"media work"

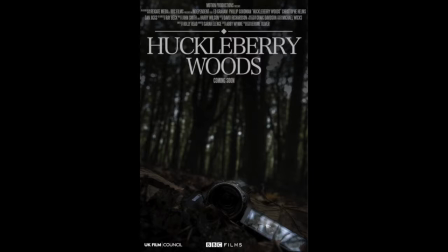Compared to the magazine where we have the two main female characters, instead we have the image of the demon, which is really good, because on the magazine you're able to see the main characters, but on this you're able to see the villain and get a sense of what the film is about.
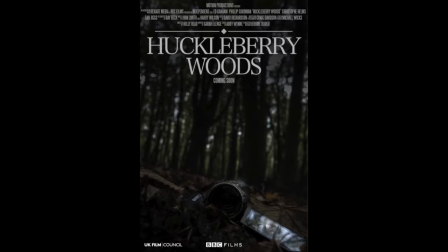When looking again at the poster, we used a great example as Blair Witch, because it didn't actually have the main actors in front, and it just consisted of trees, or an interpretation of trees.
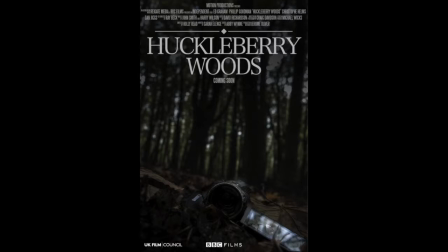And in our one, we just have a camera and we have a villain, but it doesn't give too much away. It's not straight in your face. It's something that you'd have to take the time to look at, which I guess in a way is good because it doesn't give too much away, but at the same time it's kind of like you want it to be there so it's visual,
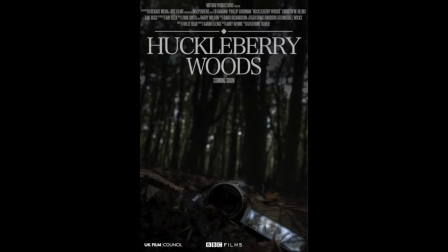but you don't have to keep looking for it. When also looking at brand identity, we didn't use the actors, as we felt like our film wasn't a high-end film, but we wanted people to look more at the image.
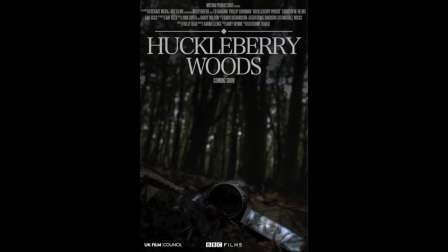The image is the thing that draws the audience more. It doesn't give too much away. Having actors, usually I personally believe people go and see the film just for the actors, not for the film itself. Which leads me now to the tagline. We didn't actually use a tagline in our poster, and this is a typical convention of a poster.
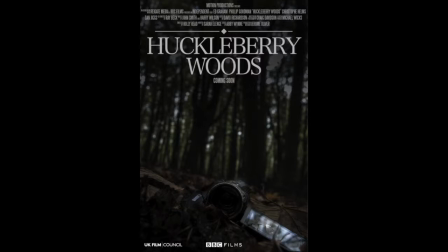Instead of having a tagline, we replaced it with "coming soon," as we felt like maybe later on, if you were to promote the film better, we would use the tagline of it. When looking at font, building blocks are a very important part of a poster,
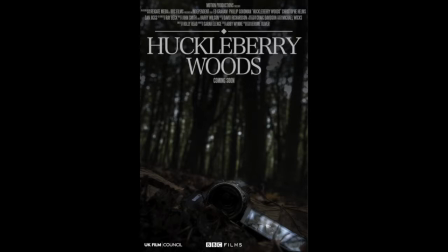as it gives the audience information about the actors the producers and the directors, people involved as the crew cast, and it just awares them of who's in production of it. The font is very simple, it's not straight in your face, it comes across very elegant, and it's straight to the point.
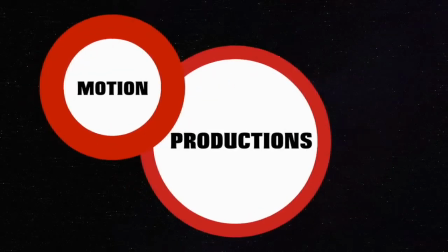When looking at brand identity for our teaser trailer, we wanted to make sure that our ident was the first thing that everyone saw,
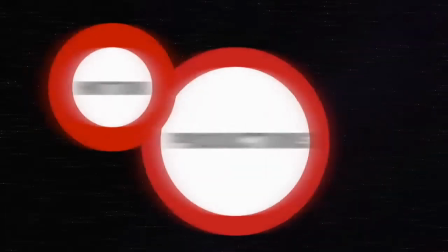as this awares the audience of who's created the film and what to expect.
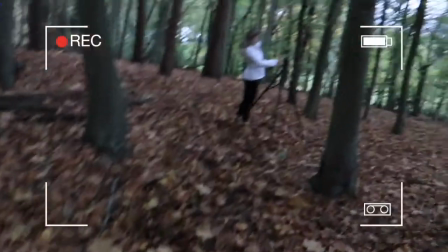The use of the graphics, like the glitches when going into the camera, makes it seem more realistic as the girls are actually filming.
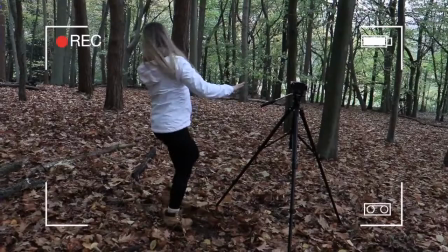Seeing as our main selling point was a YouTube
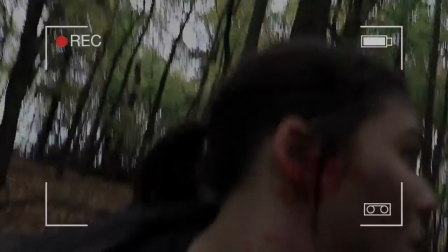story, using the record button made the audience feel like they're actually watching it or they're the one holding the camera. The use of the colours come across as low-key lighting throughout, and it's very dark,
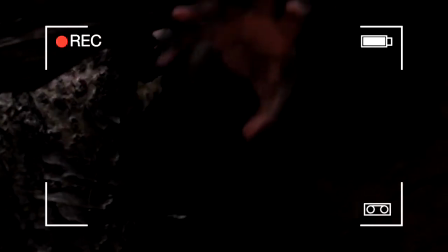which is a typical convention for horror, because even when it's daylight it still comes across as it's dark.
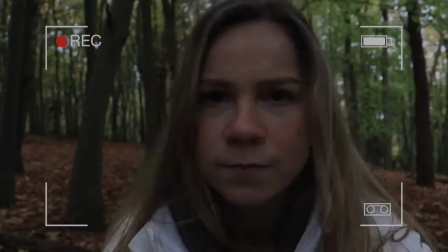The only time where it's very bright and very light is the YouTube part. Also, something that made our brand identity come across a lot more stronger was the use of the characters.
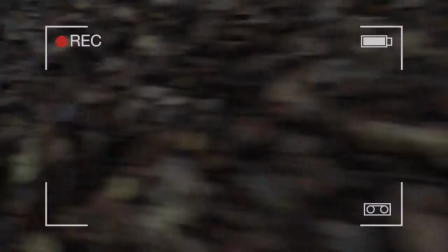The characters come across just as the magazine and just as the poster as well, I believe, because the poster is the demon,
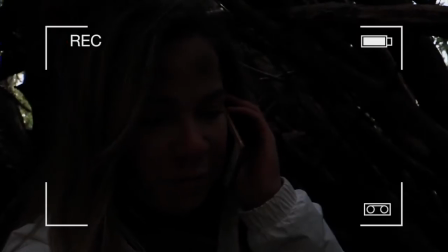which is the villain in our film, and the magazine come across allows the audience to understand a bit more of the characters.
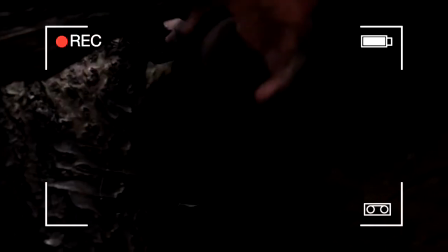The teaser makes our characters come more to life as you're able to see them talk and move.
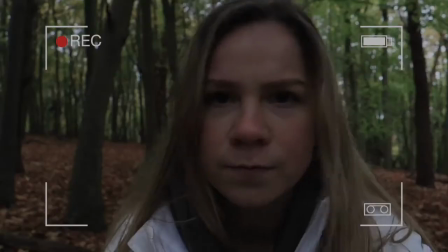The use of the font is just like the poster, and I believe the magazine as well.
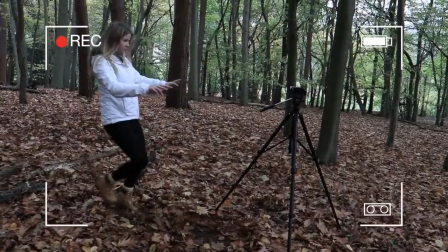It's straight to the point, it's white and it's simple.
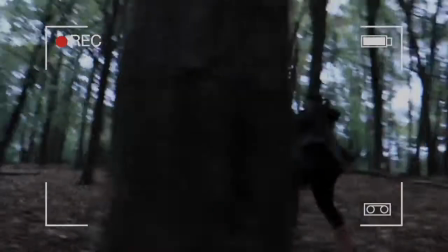The colours black, red and white I feel like come into a great combination, as we really wanted to make sure the colours are simple.
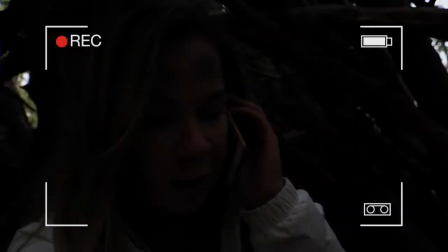They don't come straight in your face, and it engages the audience and intrigues them and draws them in.
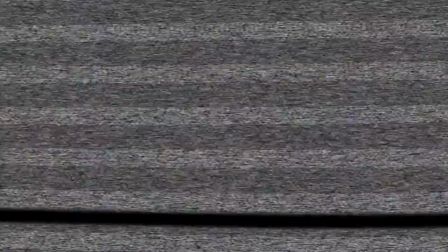The teaser trailer itself is something that it brings the brand all together.
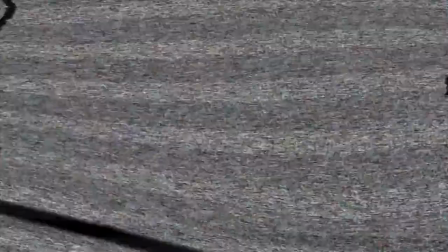It's the final thing that lets the audience kind of look at and go, okay, this is what the film is about. And when you look at a magazine, you can't tell that. You can just see an image, and from a poster you can just see an image.
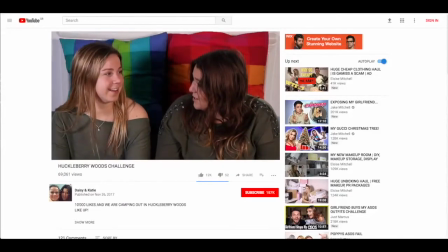But whereas if it's a trailer, our brand comes across a lot more stronger.